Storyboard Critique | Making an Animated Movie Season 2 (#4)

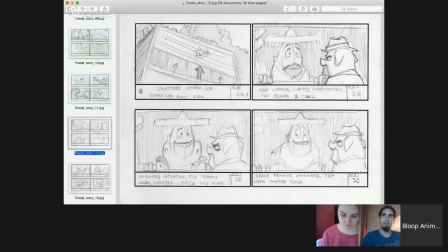The first thing that I actually thought about it is that because it's a food that is actually a pig, that he would be actually pissed about that. But, um...
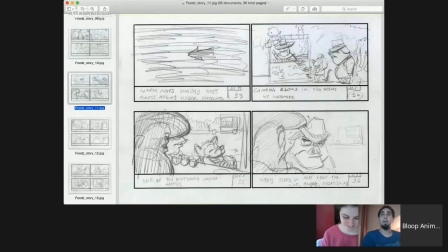Well, we need to come and kind of emphasize that there's a problem specifically with the pig because everybody here is an animal. So they should all technically be upset. Yeah.
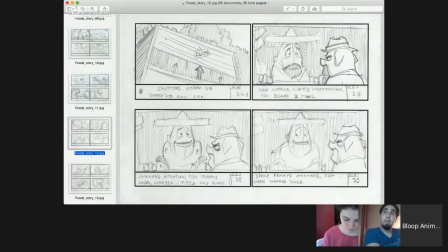So I think when the pig sees the fish and the fish is awkward, then maybe we need to zoom out and show that there's a sign saying pork tacos. We need to then immediately understand why the pig is upset. Yeah, why would he be?
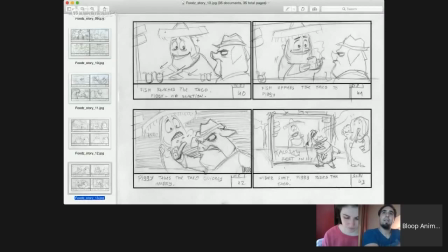Yes. And then we can go back to this pose, to this frame, And he was like, hey, you want some? And he's going to kick it and run, and then it's fine. But we've got to have a break where we zoom out quickly and just see that there is a problem. Next comment in 17. Hold on.
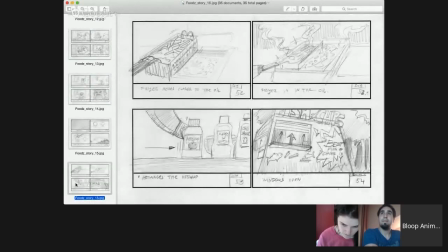This is awesome. This is all good. This is all fine.
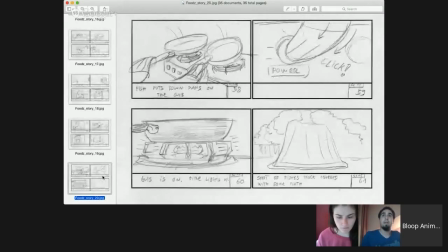Close the shop. And this is OK. It's just that the reveal of the new shop is going to be different, and it's not your fault.
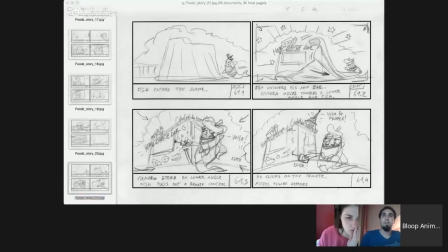You didn't know. I'm going to show you the thing I did with Beth. Okay, so you see this? Oh, all right.
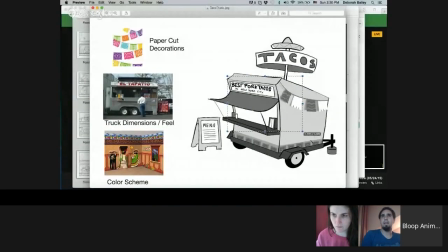All right. So this is pretty much how the taco truck is going to look. And then when it's not final, but it's pretty close. And then when he gets mad, he does this.
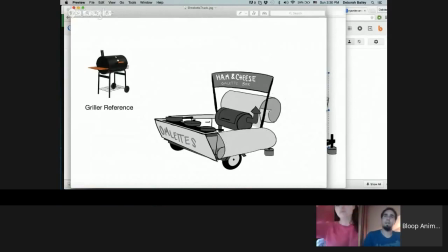See how these things fold up? All right.
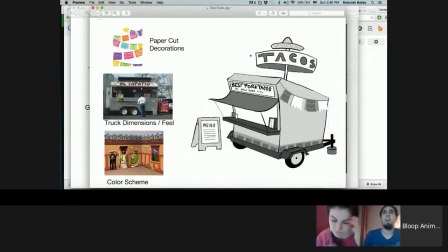So think about this truck having, like, these kind of walls that can just fold up.
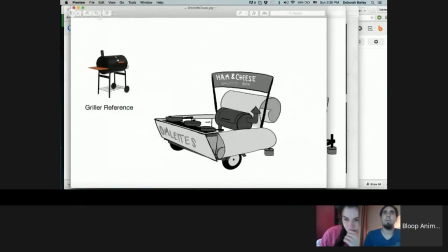So these walls would fold up into this. All right, all right, all right.
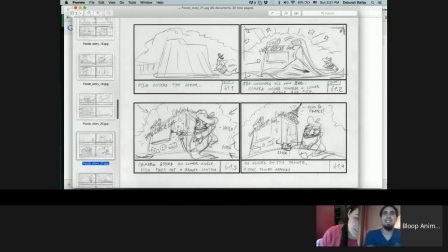Got it. So this turns into this. All right. Next. Okay, so this is really great.
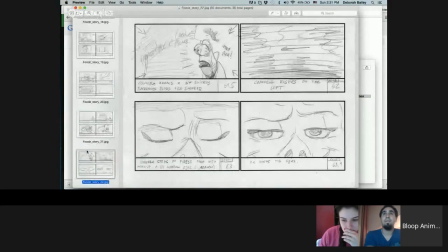The cut to the pig is really exactly what I thought. But this pose, I want it to be more like he's very self-centered, like inner-centered, like he's introspecting in a Japanese pose, like very deep in thoughts.
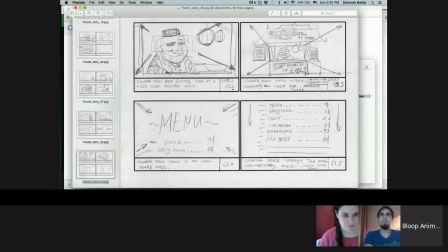Here he looks like he's going to sell me some carpets or something. I want him to be with no smile, just look straight ahead with eyes half open like very imagine there's a gong in the background or something you get it,
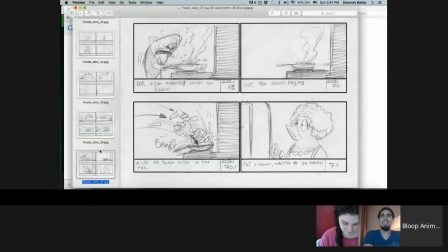you get it I like that he gets angry here and then throws a bunch of bacon and there's a customer the customer is a really good idea because it kind of shows us that people are starting to get confused like what's going on here Yeah, yeah, yeah.
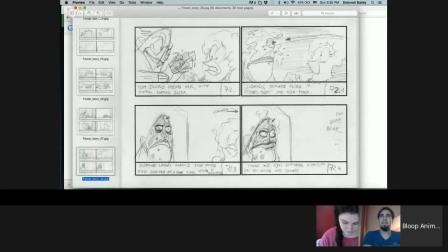And then he gets the tomato. When he gets really crazy, that's when he gets the tomato in his face.
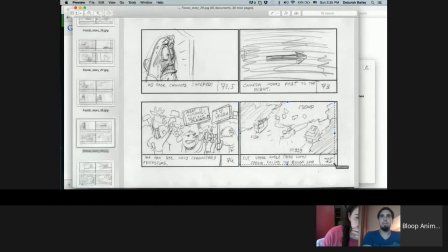So that's great. I'm not sure if I'm going to have this shot. It might be a little hard to do, but don't worry about it. I thought of it as the crowd would be like a mess, you know, just a little...
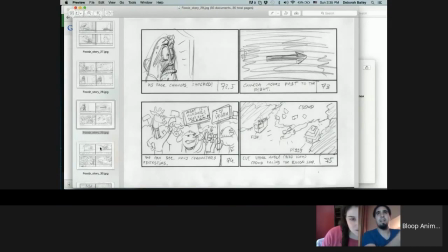Yeah, yeah. It's not with so many characters, but actually only a bit darkened and everything. Right, so maybe it'll be just like a painting, and then we animate just a little speck of it or something.
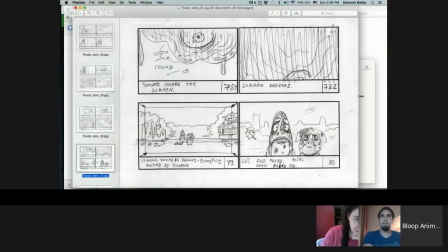And then the tomato hits the camera, which I really like. So in here I was thinking that maybe a fly going by would be funnier, because it feels more dirty. Yeah, yeah, yeah. So I'm going to change that to a fly.
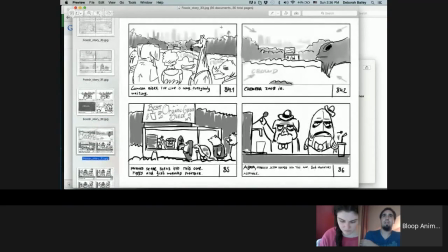And then this is all good. I just didn't understand what's going on in these two squares, like what are we seeing here? We see the crowd, actually, you can go back on the previous page. Okay.
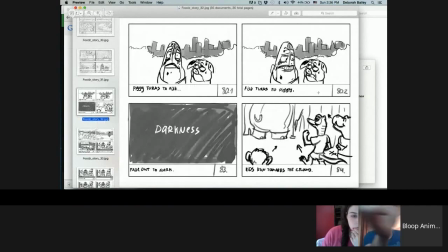There are a couple of, you know, just little kids, animals, and the camera goes upwards.
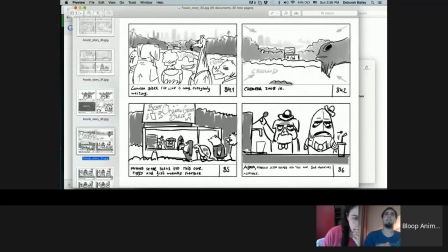It rises up. And then we're all... So there's so many people because of the new truck?